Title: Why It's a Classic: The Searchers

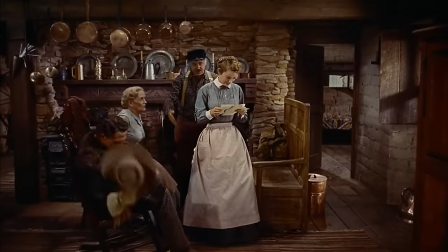(4:05)
Take the 18-minute sequence of Marty's letter,
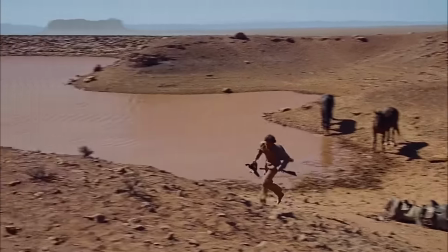(4:08)
a brilliant way of advancing the plot with variety, Long stretches of time are delivered in a few minutes.
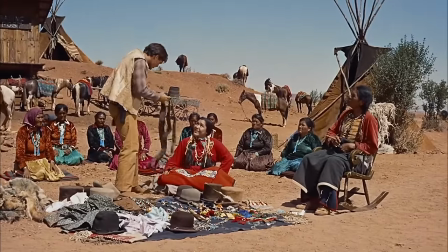(4:14)
We get brief scenes with voice-over narration to contrast with the typical dramatized ones.
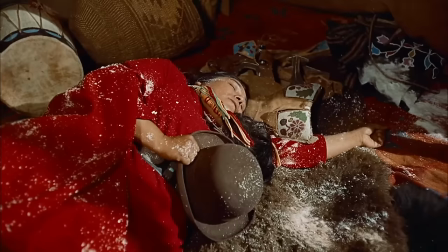(4:19)
There's the character of Luke, an innocent Comanche who gets a sad ending, showing how there are victims on both sides without the need of Jeremiads.
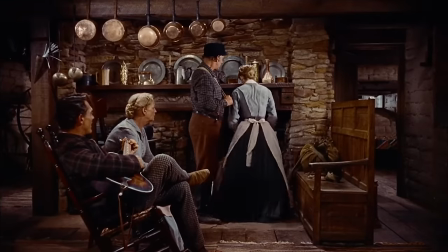(4:27)
And though they don't even meet, it strains the relationship between Laurie and Marty. That's effective storytelling.
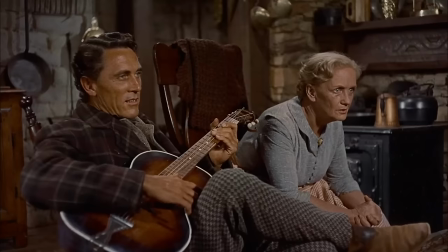(4:33) How old does he think I am?
Mind how we never see Charlie McCory's courting of Laurie.
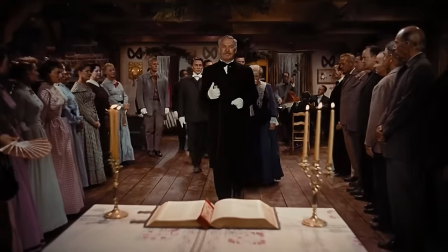(4:39)
He serenades her a second and the next time we catch them, they're about to get married. Think about it.
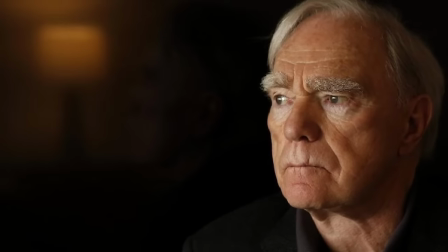(4:45)
Do we need to see a subplot that is so sub? Robert McKee explains. To deemphasize a subplot, some of its elements may be kept off screen.
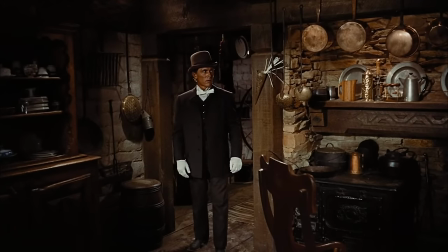(4:54)
Keep your eyes on the main plot. What if we started wanting Lori to marry Charlie?
I can't hardly recognize myself.
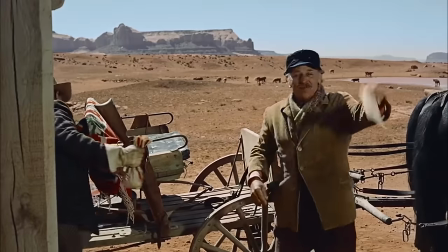(5:01)
Hell no, she's Marty's. Speaking of Charlie, he arrives as a comic buffoon and soon takes pleasure in knowing that Marty got an accidental Comanche wife.
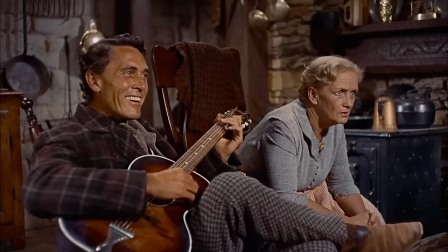(5:10) He did! Ghost clear.
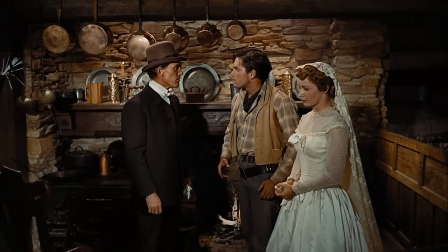(5:14)
He doesn't take kindly to Marty's one-on-one with his fiance.
Oh, I'm sorry, Fiancey.
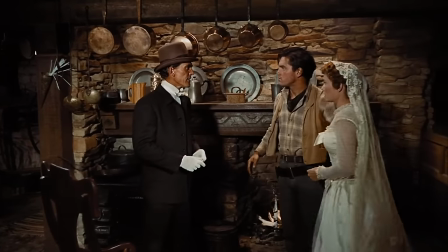(5:21) I'll thank you to unhand my Fiancey.
Best line delivery ever.
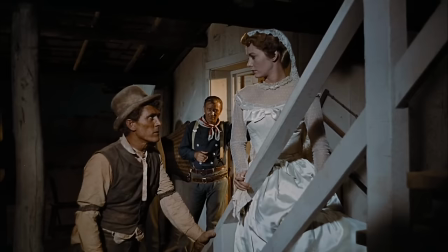(5:26)
And he immediately loses interest in Laurie upon realizing she loves Marty. He's not that dumb, he's not dumb at all.
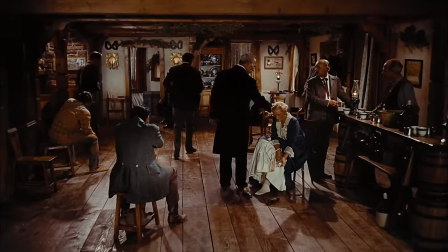(5:33) It was a nice wedding party, considering nobody got married.
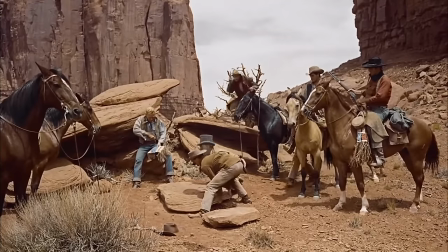(5:37)
I mention it to point out that the film's side characters aren't as one note as one might think.
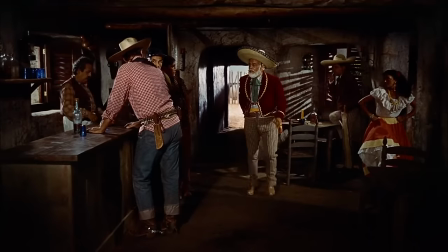(5:43)
There's this aristocratic Amanchero who's in only three scenes. Ethan lies to him about wanting to trade with Scar.
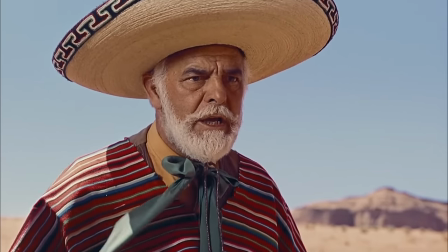(5:49)
Once he realizes they want vengeance, he rejects payment.
Take it. I do not want blood money.
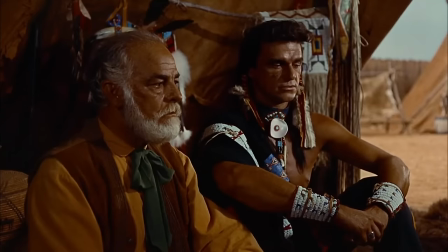(5:55)
He's on screen for some five minutes, has about 15 lines, most of which are exposition and translation, and he demonstrates strong principles.
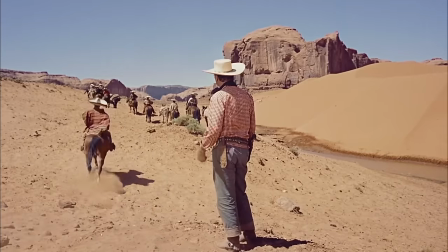(6:03)
That's more personality than many protagonists you'll find.
Much of service.
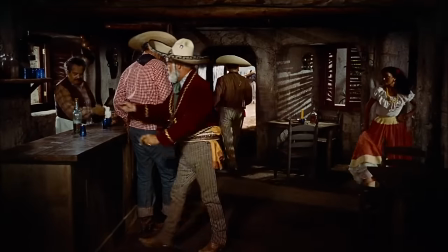(6:08) For a prize. Always for a prize. Tequila para todos los.
And Moes.
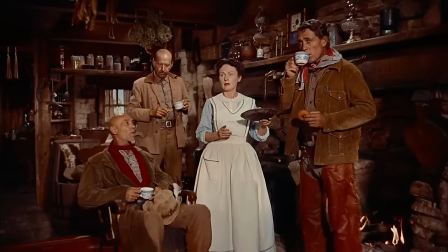(6:13)
This over-the-top half-wit helps advance the plot twice. And the rocking chair motif leads him to have a perfect final image.
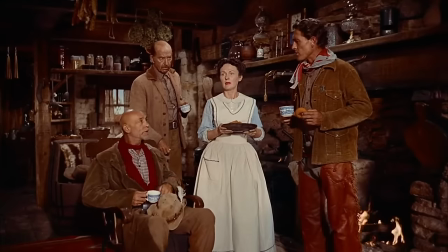(6:20)
Even the clown gets closure.
Yes, sir! Oh, shut up, Moes! Thank you!
And here's something about the rocking chair.
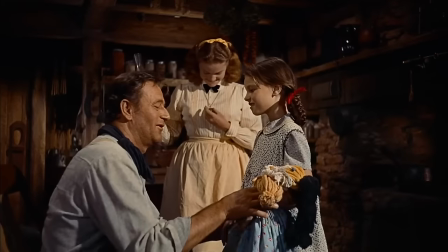(6:26)
It's something The Searchers does likely better than any other film. It uses props to represent character, making the story even more visual.
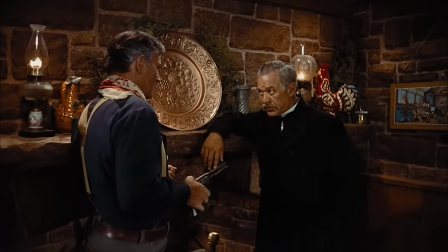(6:35)
Almost every character has one object or another directly related to them.
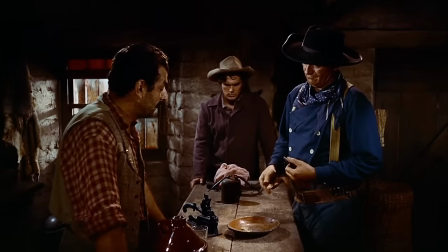(6:39)
Debbie's ribbon and doll, Futterman's coins, Luke's hat, Greenhill's knife...
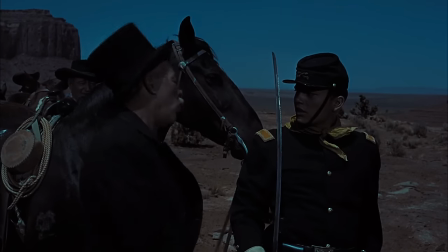(6:44) Yes, sir! Boy! Watch that knife! Sorry, sir.
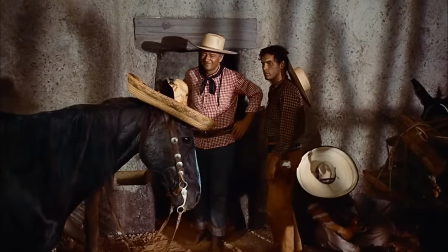(6:50)
Ethan recognizes Moses' horse thanks to its hat. And how is Debbie finally found by the heroes?
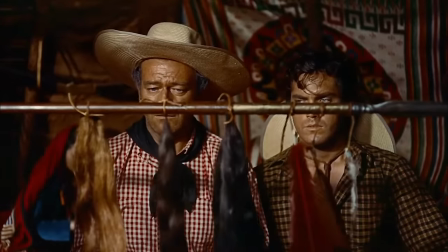(6:55)
By presenting her husband's trophies. Props drive the plot.
Command Shore!
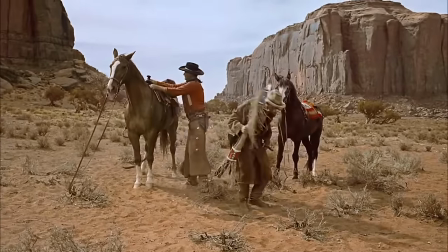(7:01)
And there's likely no director better at showing characters interacting with objects in the world they're in than John Ford.
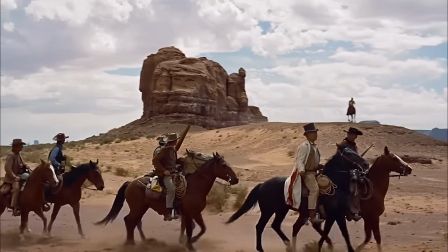(7:10)
It's time to segue from the searcher's perfect screenplay and deal with its perfect direction.
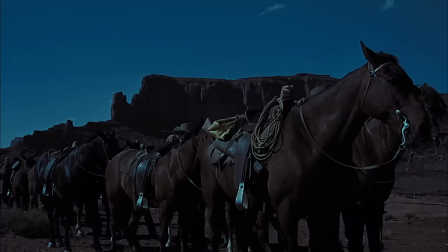(7:16)
John Ford is a fan of rituals, of people solemnly doing important actions with perfection.
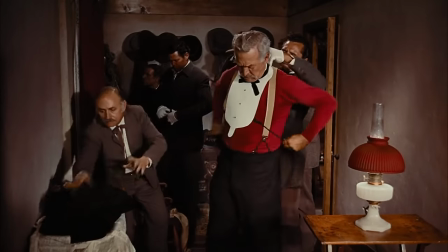(7:22)
Mind the man getting dressed for Charlie's wedding. One of the most John Ford shots that John Ford ever John Forded.
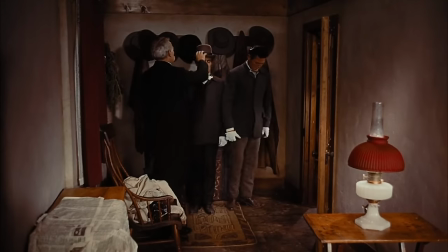(7:28)
A simple, wide, static, one-shot take of precisely blocked men carefully interacting with all sorts of objects.
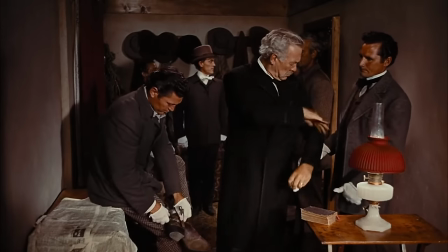(7:35) Get them sprays off.
No need to cut to a close-up of anything. Attentive blocking guides your eyes through the packed frame.
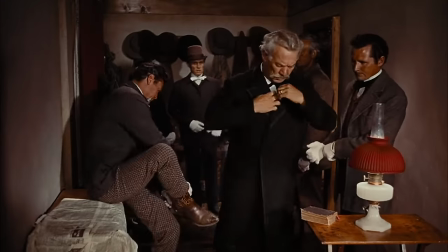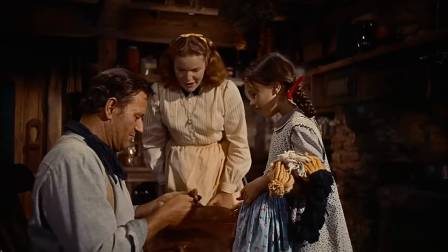(7:48)
The first close-up in the film comes 7 minutes in, and it's an important prop, not a face.
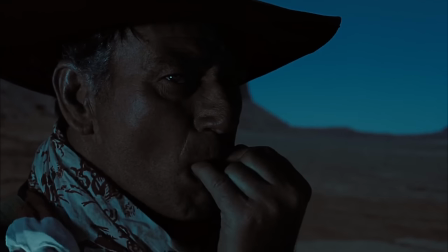(7:54)
The closest face we ever get comes once 108 minutes in.
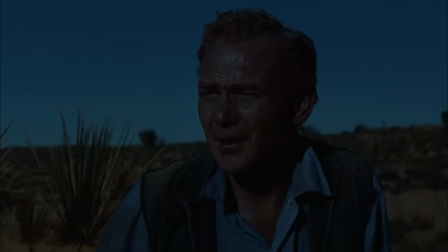(7:58)
The first close-up exchange of shot-counter-shot comes 41 minutes in. when Ethan tells a man his sweetheart was brutalized to death.
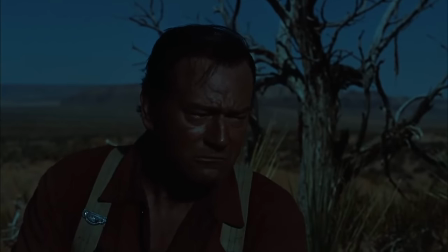(8:06) What do you want me to do? Draw you a picture? Spell it out?
The lengths you have to go for for to deem you close-up worthy is respectable.
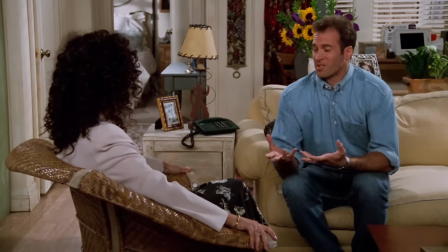(8:14) So you think you're close-up worthy? Yes, I'm very close-up worthy. Run down your case for me again.
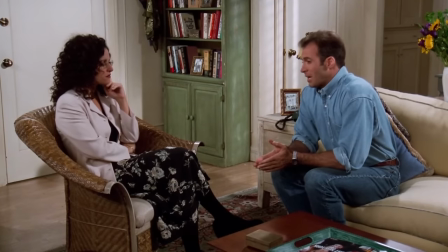(8:19) Well, I'm a funeral scene. A man just lost the woman he loves and his brother, and nephew, all brutally massacred by the tribe he hates the most.
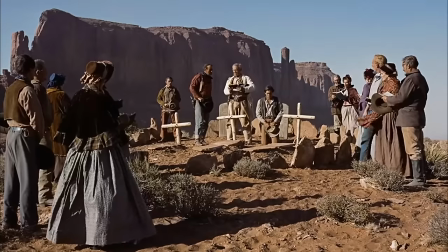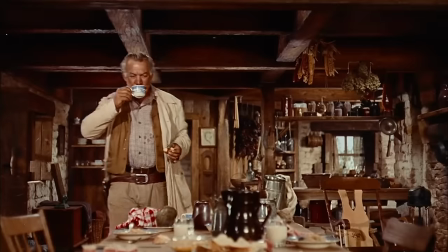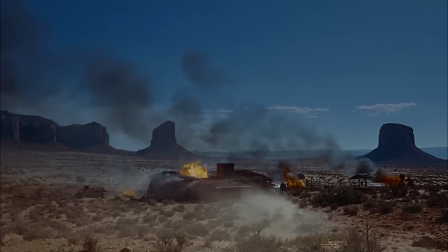(8:44)
body, we don't see his close-up, we don't see his face at all, we don't even see what he sees.
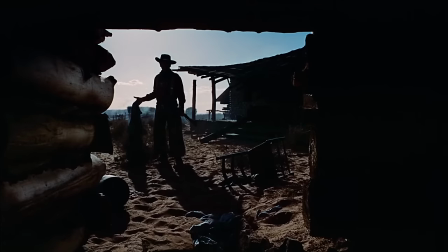(8:51)
Personally, I find the showing of emotion both easy and risky. It's often better to have the audience think about grief than witness grief.
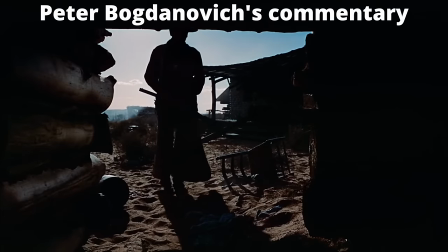(8:59)
Ford understood it really well. You didn't need to see anymore because the audience can imagine much worse things than anything you can show them.
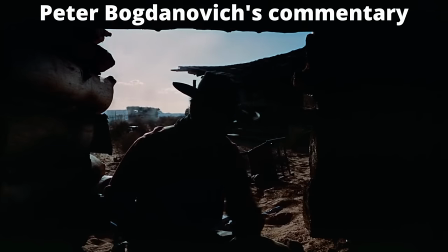(9:08)
And that's what Fritz Lyon used to call making the audience a collaborator.
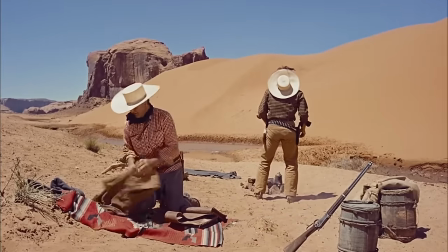(9:11)
Being one of the greatest directors of all time, he stages every scene with painterly precision.
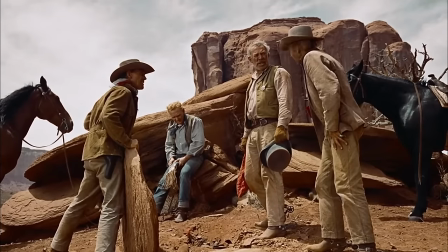(9:17)
See this frame here.
I don't like it. What don't you like? Indians on the raid generally hide their dead.
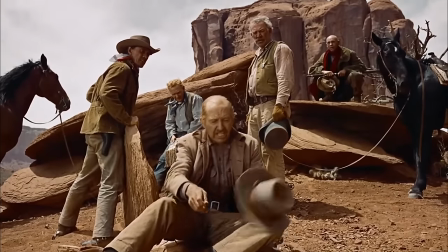(9:23) And if you don't care anything about us, no one...
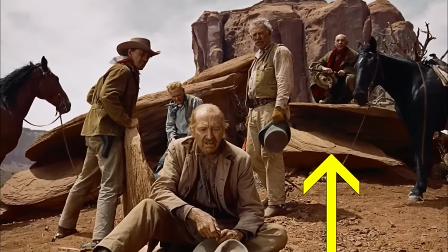(9:29)
Notice how the screen is completely filled from left to right, from top to bottom, from foreground to background.
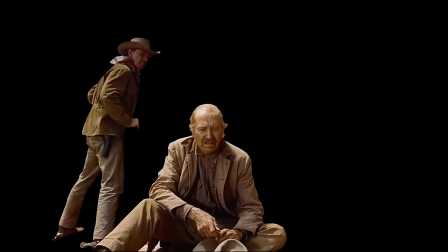(9:37)
Each actor has a distinct position and dramatic pose.
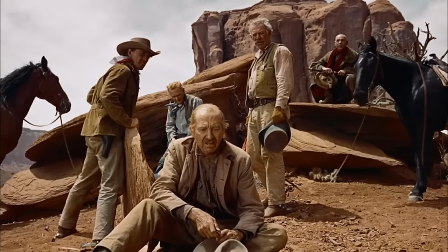(9:41)
The moment you compose an image in such a sophisticated way, there's no need to even show a beautiful location.
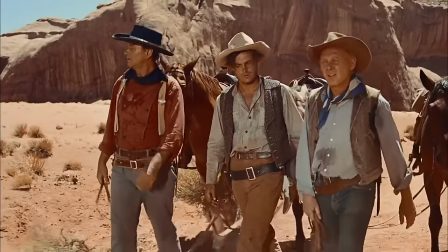(9:47)
But he does it anyway. When Ford moves his camera, it's to follow someone's movement.
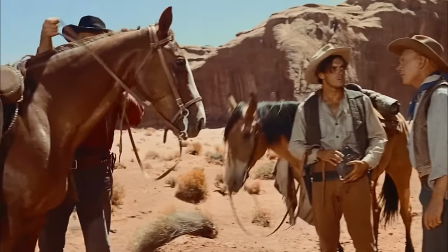(9:53)
Because your attention is centered on one person, when they move, you think you're following them, not the camera.
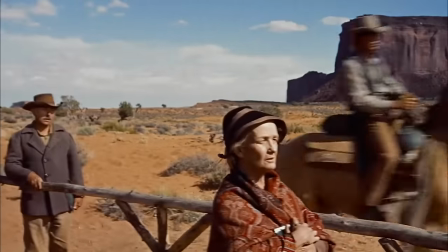(10:00)
This way, you might not even notice the camera moved. There is one single moment when the camera doesn't follow anyone.
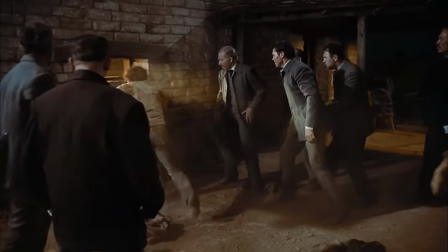(10:08)
It moves independently to find a new focal point. It's when Marty and Charlie are fighting. We see Ethan, then the camera pans to seek Laurie.
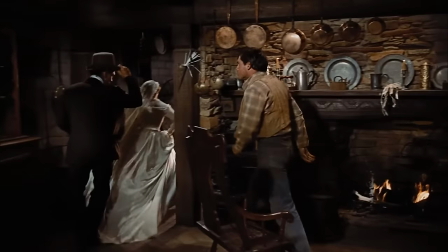(10:16)
That instance aside, Ford's camera always follows. Never wonders. Check this baroquially busy wide shot.
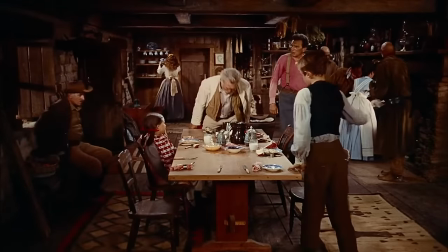(10:23) It's fine, Sister others. Good morning, Lucy. Good morning, brother. Have you been baptized yet?
One minute of non-stop movement by everyone, everywhere, all at once.
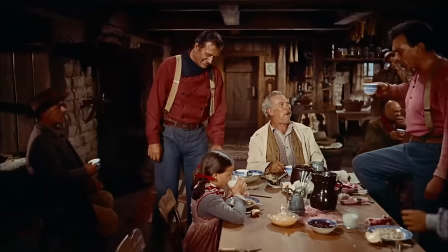(10:31)
Ethan arrives from the background, and as he approaches Reverend Clayton, the camera moves forward to make the shot more personal.
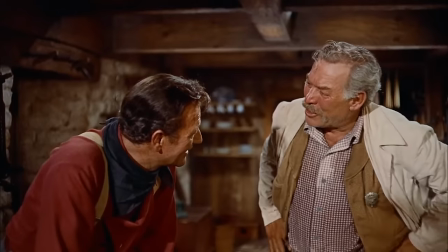(10:39)
Only then do we cut. Bogdanovich approves.
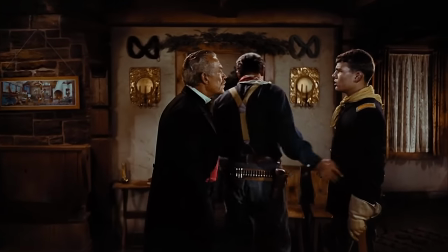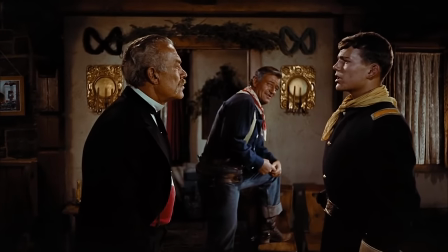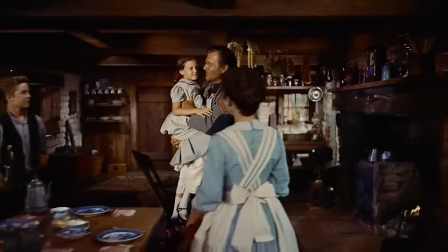(11:01)
I'll tell you he's there. Classical directing, invisible directing, the best kind.
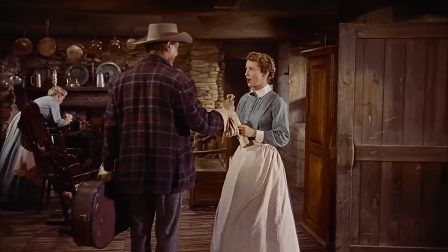(11:08)
The true masters of mise-en-scene can position characters, objects and frames,
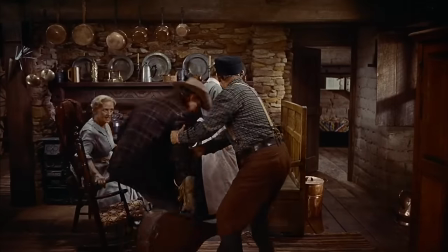(11:12)
like windows and doors, in ways that make everything harmonious and deceivingly simple.
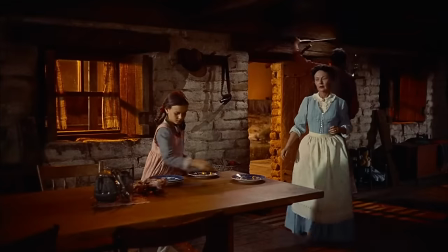(11:17)
Check this beautifully dusky shot. Ethan's brother prepares for a Comanche raid while his wife hides the danger from their children.
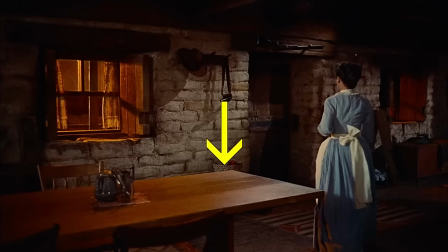(11:24)
From this fastidious angle we see the table, the rifle, the door and the window.
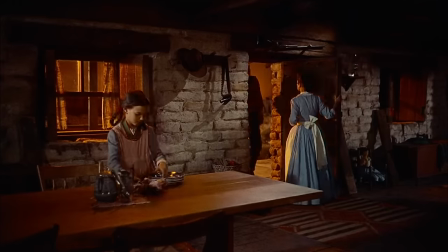(11:29)
They'll all be used. While the women set the plates, the father gets his gun and bullets to go outside.
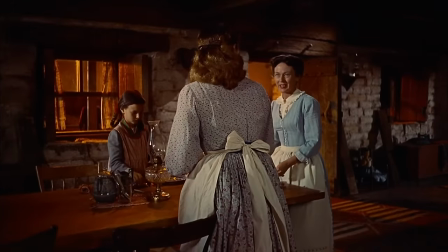(11:37)
Why's that window here? For dramatic lighting and to frame our watchman outside in the background.
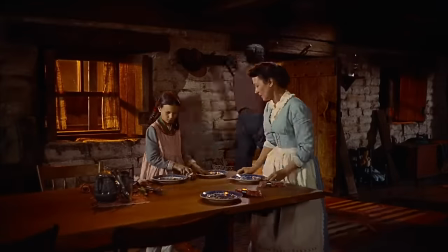(11:44)
What a shot! Four doesn't need so much to create visual drama though. See this shot between Marty and Lori.
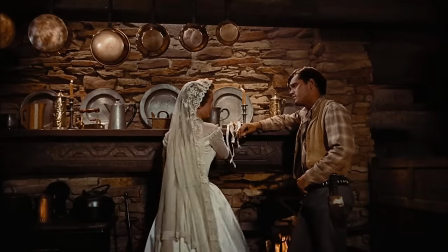(11:51)
She faces away, turns to him, their body language tells everything.
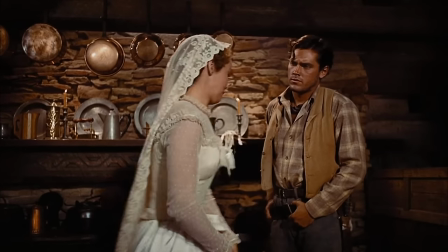(11:56)
She goes to the foreground doing the turn away, sits down on the left, He says something ashamed, she stands up and hugs him.
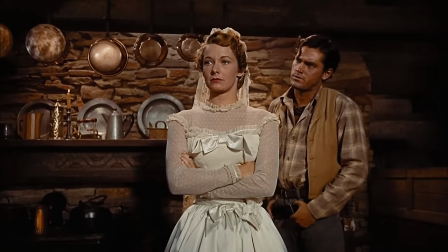(12:04)
No wonder Ford started directing the silent era. You don't need to hear a word to get the gist.
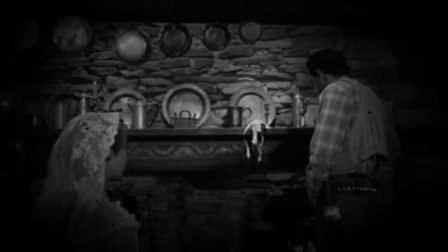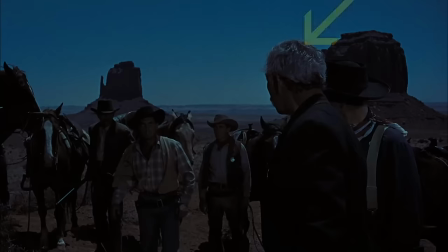(12:18)
Here's another impressively blocked shot. Clayton on the right, Ethan barely seen behind him.